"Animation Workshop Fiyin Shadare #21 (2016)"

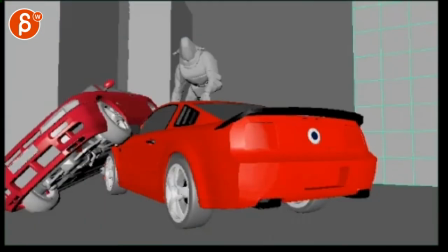Alrighty, let's check this out.
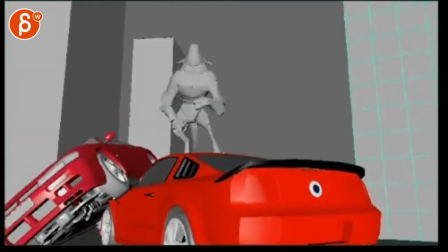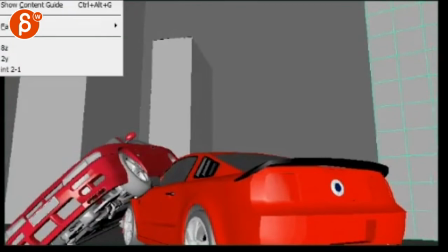That feels fast. If I go into AV controls and go half speed.
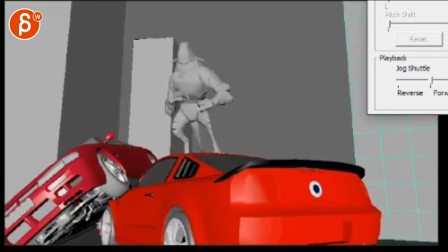Wrap up.
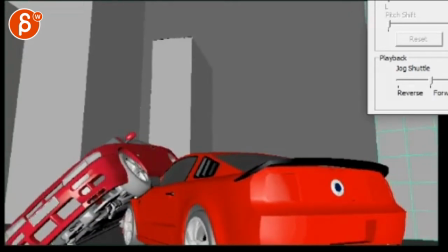Alright, so I would do.
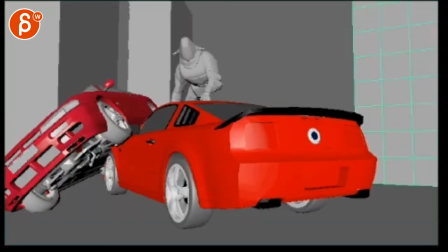Yeah, I would do at least half speed. Not at least, but I'll do half speed here.
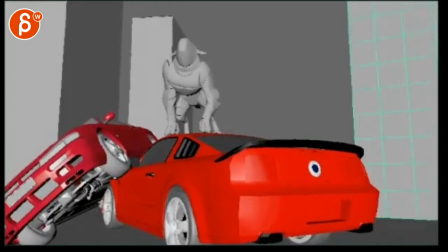Maybe 40%. This definitely half speed is way too fast.
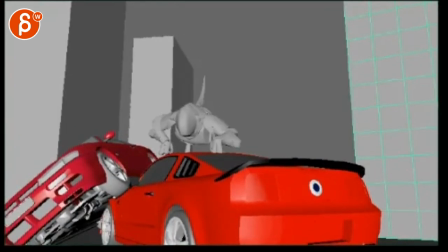And this,
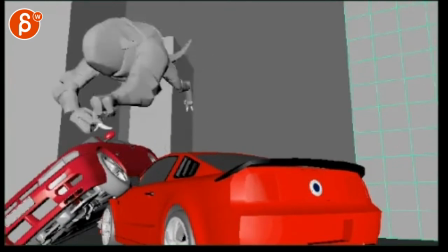probably 30% slower. And I would also kind of tilt with it a bit.
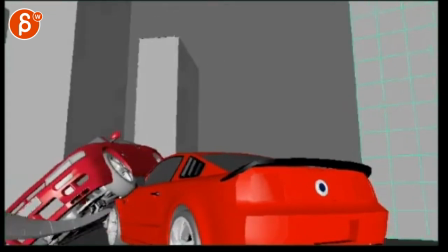I don't know, it feels a bit weird that the camera is kind of static. There's all that movement, and then here suddenly it's late in that move.
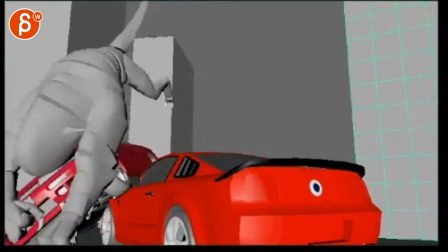You know, I would do that tilt to the left, the pan to the left, starting like here-ish.
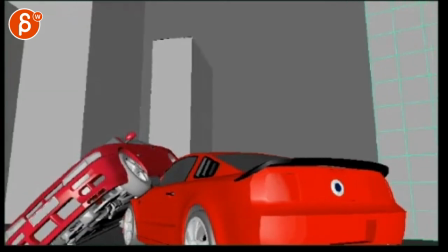It's a bit more plausible, and then you can cut out sooner. You know, like once you're here, cut. So you don't have the camera come to a stop.
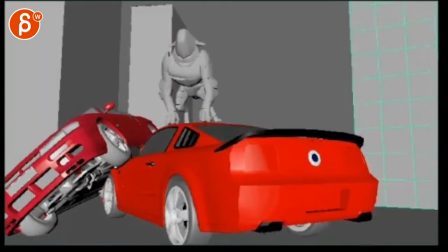So I would cut on the camera move. I think the scapulas and the shoulders are a bit much.
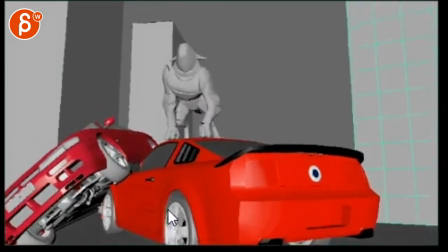That stuff is a big wiggle. But if you slow it down, it's going to help.
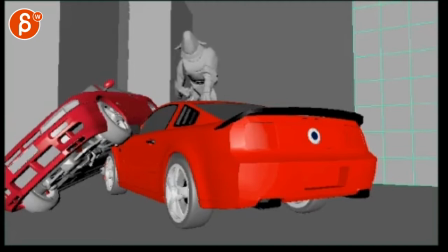I would still
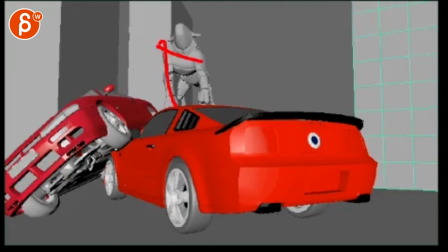tone down that amount by 20%.
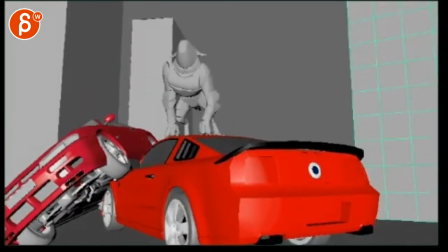And then I would add some head stuff. Like right now, it's always kind of the same. It would be neat to see that it's looking this way. You know, ears are like that. Looks over there, ears are like that. There might be moments where, you know, if this is the alignment of the ears, maybe it tilts his head a bit.
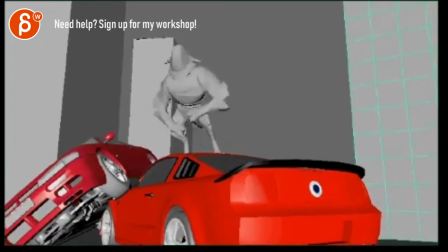Stuff like that as you continue forward. Be kind of cool. But, yeah.
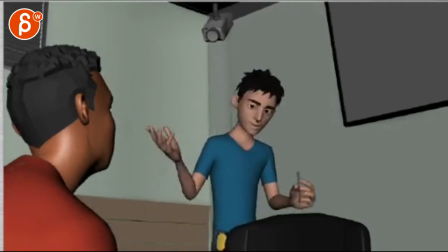This?
Your internet activity over the last 10 years is being...
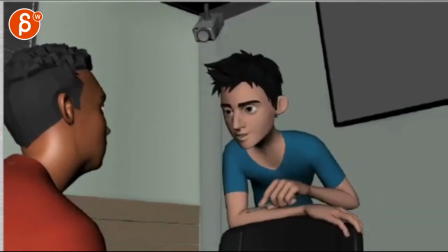10 years is still the same, though.
Last 10 years is being...
Still 10 years. Years.
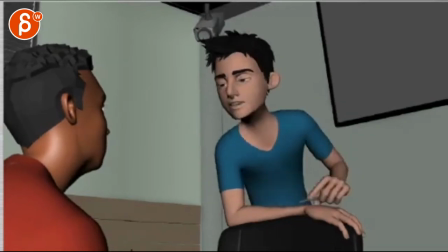You know what I mean? It's be
years. Last 10 years is being scrutinized and cataloged.
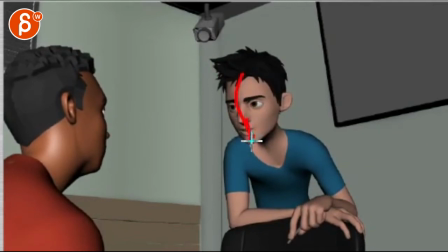And it still feels like it's a mirror. Like you gotta put some asymmetry in the lipstick.
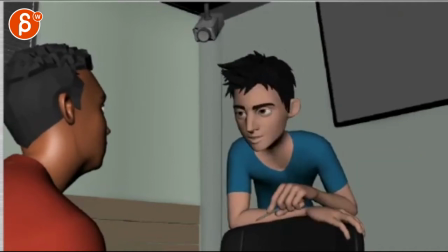Is being scrutinized and cataloged. Being scrutinized and cataloged.
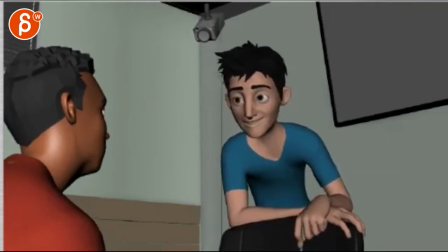In minute, vivid detail.
Ooh, the head check is nice.
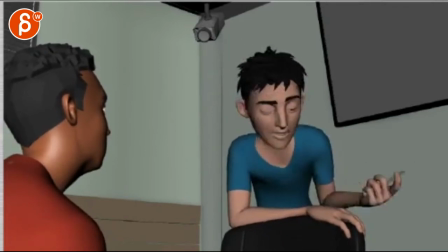Scrutinized and cataloged.
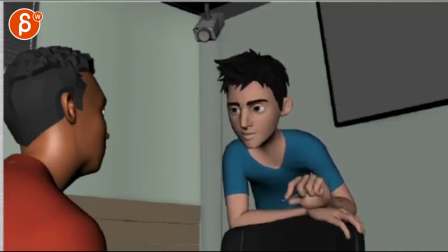Here, when he goes from here into this, there's nothing going on here. Even if you just do like an eye dart from one eye to the other, is going to help. Or a bit higher eyelids for a bit of a flare.
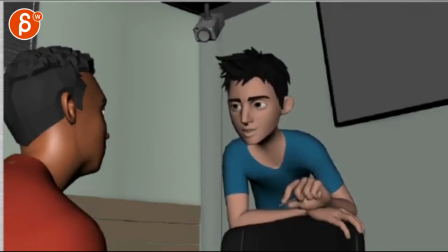Just because once you go and he continues the line, there's still nothing on in the face. But if you look at someone, you go in minute. Just muscle-wise, if you start saying things, it's going to activate and fire some stuff.
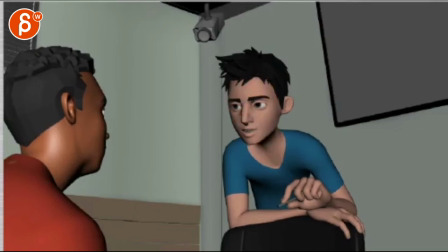So you can have a tiny bit of eyebrow raise. Something has to happen before, at least before, in minute. Right before it says in minute.
In minute. In minute.
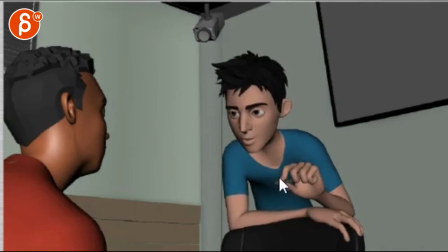Careful, your arc on that is weird. If you track the fingers, it goes up here, up here, up here, up here, suddenly to the right, suddenly down. You're doing this as opposed to a circle. So watch your arcs there.
Vivid detail.
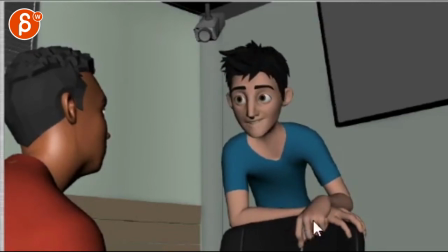Your wrist is drifting up at the end. Watch that.
Vivid detail.
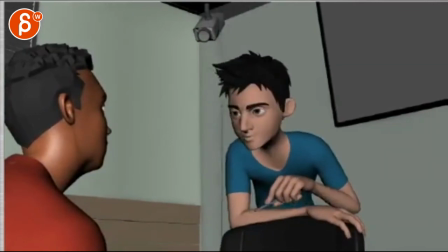Your internet activity over the last 10 years is being scrutinized and cataloged. In minute.
This feels a bit weird how this arm goes up. His screen right one? Oh, his left and screen right one?
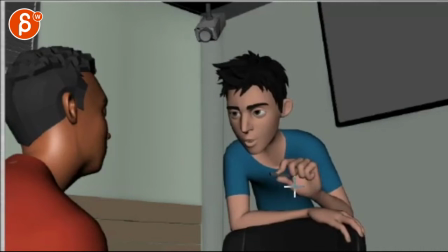I guess you're saying this goes up, so there's more weight on this. But then if this goes down, to me, it would feel like that hand will go up. Like this part of the chair goes down because all the weight is here now.
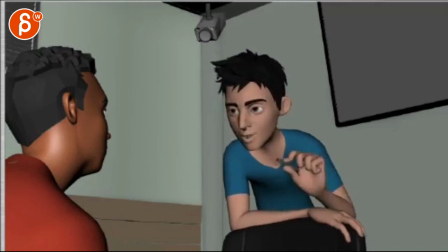But when that happens, it's actually the opposite. You know what I mean? Like this section goes down as opposed to up. All the weight's gone from here because that arm goes up. So I would look at that mechanics-wise.
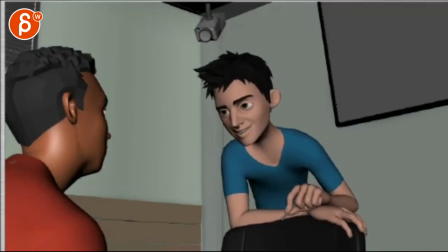And then at the same time, when that hand, this part comes back down, boom. That would definitely impact his hand, and this would have to go a bit lower. It would see some impact animation just a bit, so you feel the contact. Right now, there's nothing going on there in his right hand.
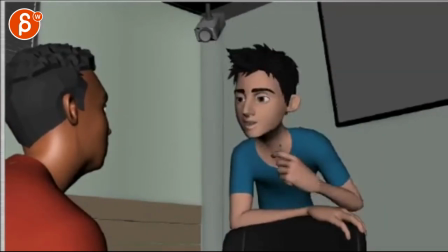Your internet activity over the last 10 years is being scrutinized and cataloged in minute,
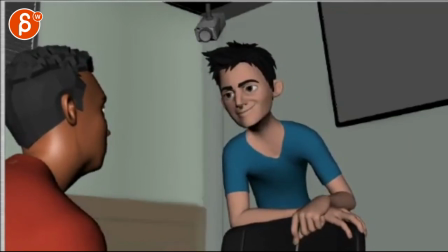vivid detail.
Yeah, it's cool. Little things, little details.
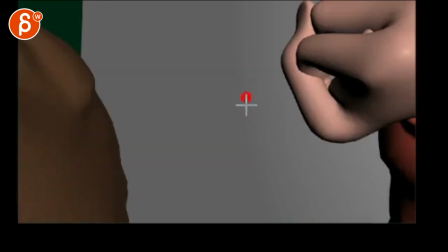And yeah, it's actually, it's true. You can do a little looky look here, the whole thing, and you can like put like, you know, a door. I mean, I agree. It could be something designated that this is a door.
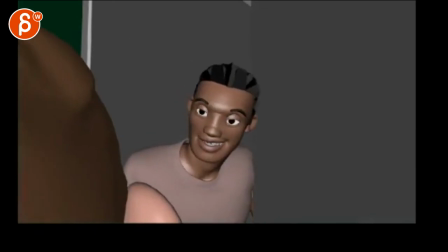I mean, you know, by the time this happens, we understand what's going on. But what you can do is change the colors of the interior so that this doesn't blend the door in the back.
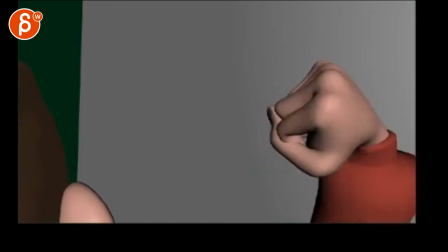Careful in terms of animation.
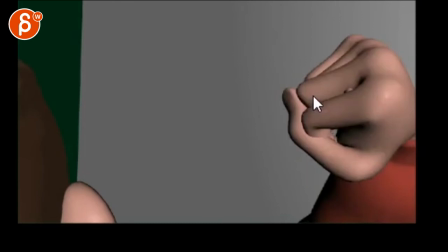See how that wrist is just going back almost in the same rotation, and it's a bit, feels a bit IK, and then you pop over one frame.
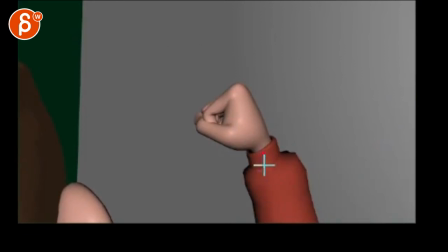And then you have this moment here. See this, where this goes from here to here, but then the wrist orientation is the same.
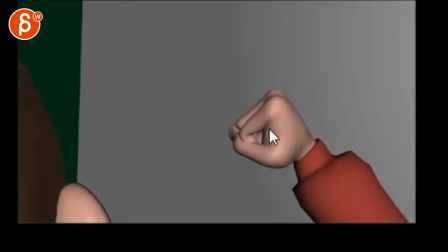So watch out for that. See, this is a full IK arm going back.
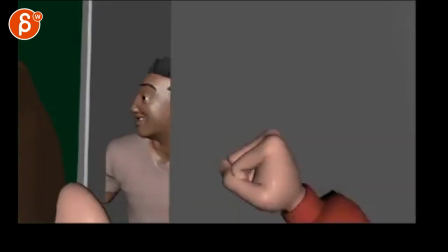So you have to always be careful about arcs and wrist orientation.
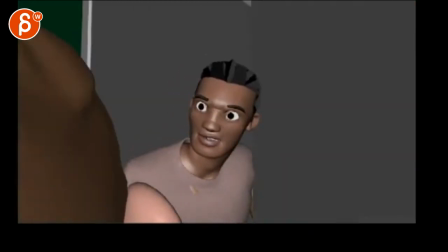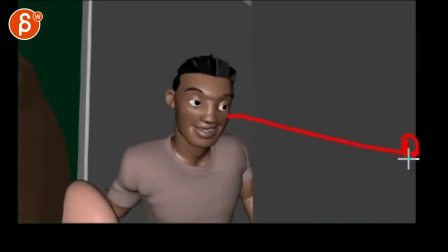This is still weird to me that it's such a wide look over there as opposed to a bit more towards us or here.
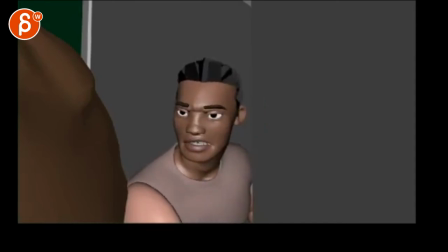What are you doing here, Reynolds? Your DVD player broken?
That's cool. I kind of disagree with this. This feels really cartoony. Where he sees this, right, and goes, ugh. Such a big drop on shoulders and the face.
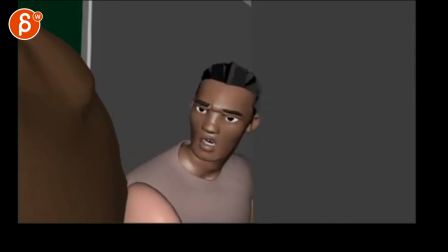What are you doing here, Reynolds? Your DVD player broken?
Because the voice is a bit more sarcastic, and it's, you know, there's not that much of a desperation or a huge... That emotion here, from here to here, is a huge change.
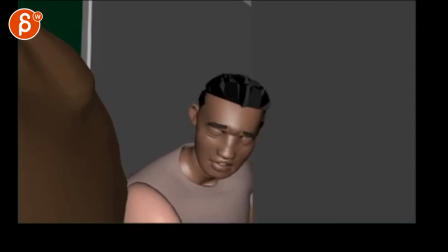But then the voice is very flat and contemplated, and it doesn't quite match what you're doing emotionally here, if that makes sense. I will personally tone this down. You can stay, you know, somewhere around here, but not that.
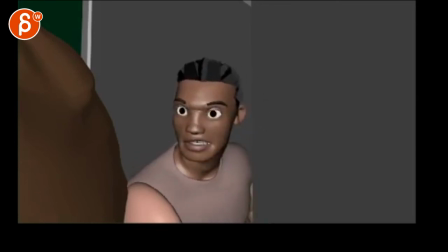Even the eyebrows are a bit much, but the shoulder stuff is huge. And I still don't understand what's going on here. Like, the head is the size, you know?
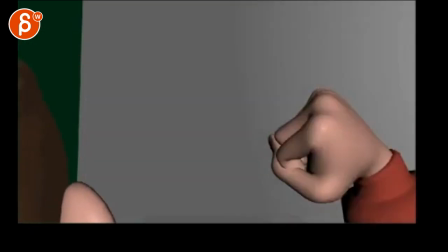If you look at the head and the fist, you know what I mean? Like, what is going on here?
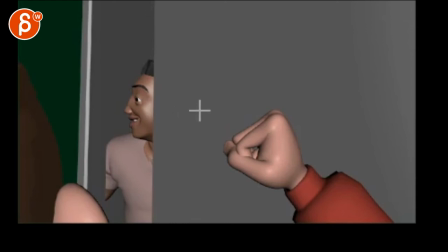I mean, it's... let me know what kind of lens you have. You know, if this is a 35, I will probably go to a 60 or something. You'd have to move your camera back, but... this just feels really weird scale-wise.
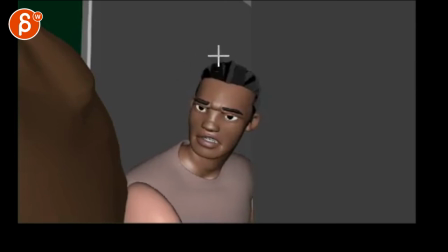And you're also low, where, you know, compositionally... The weird thing is we're in the middle. It's your center, and it's just centered a lot. And it will almost be nice if he would be a bit more here. Obviously, you know, if he's bigger, this feels a bit better, because then you have
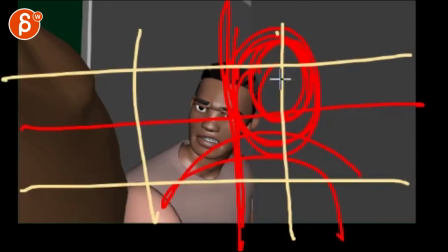the thirds, which is, you know, the cliche thing to say, the thirds in your composition, but it helps.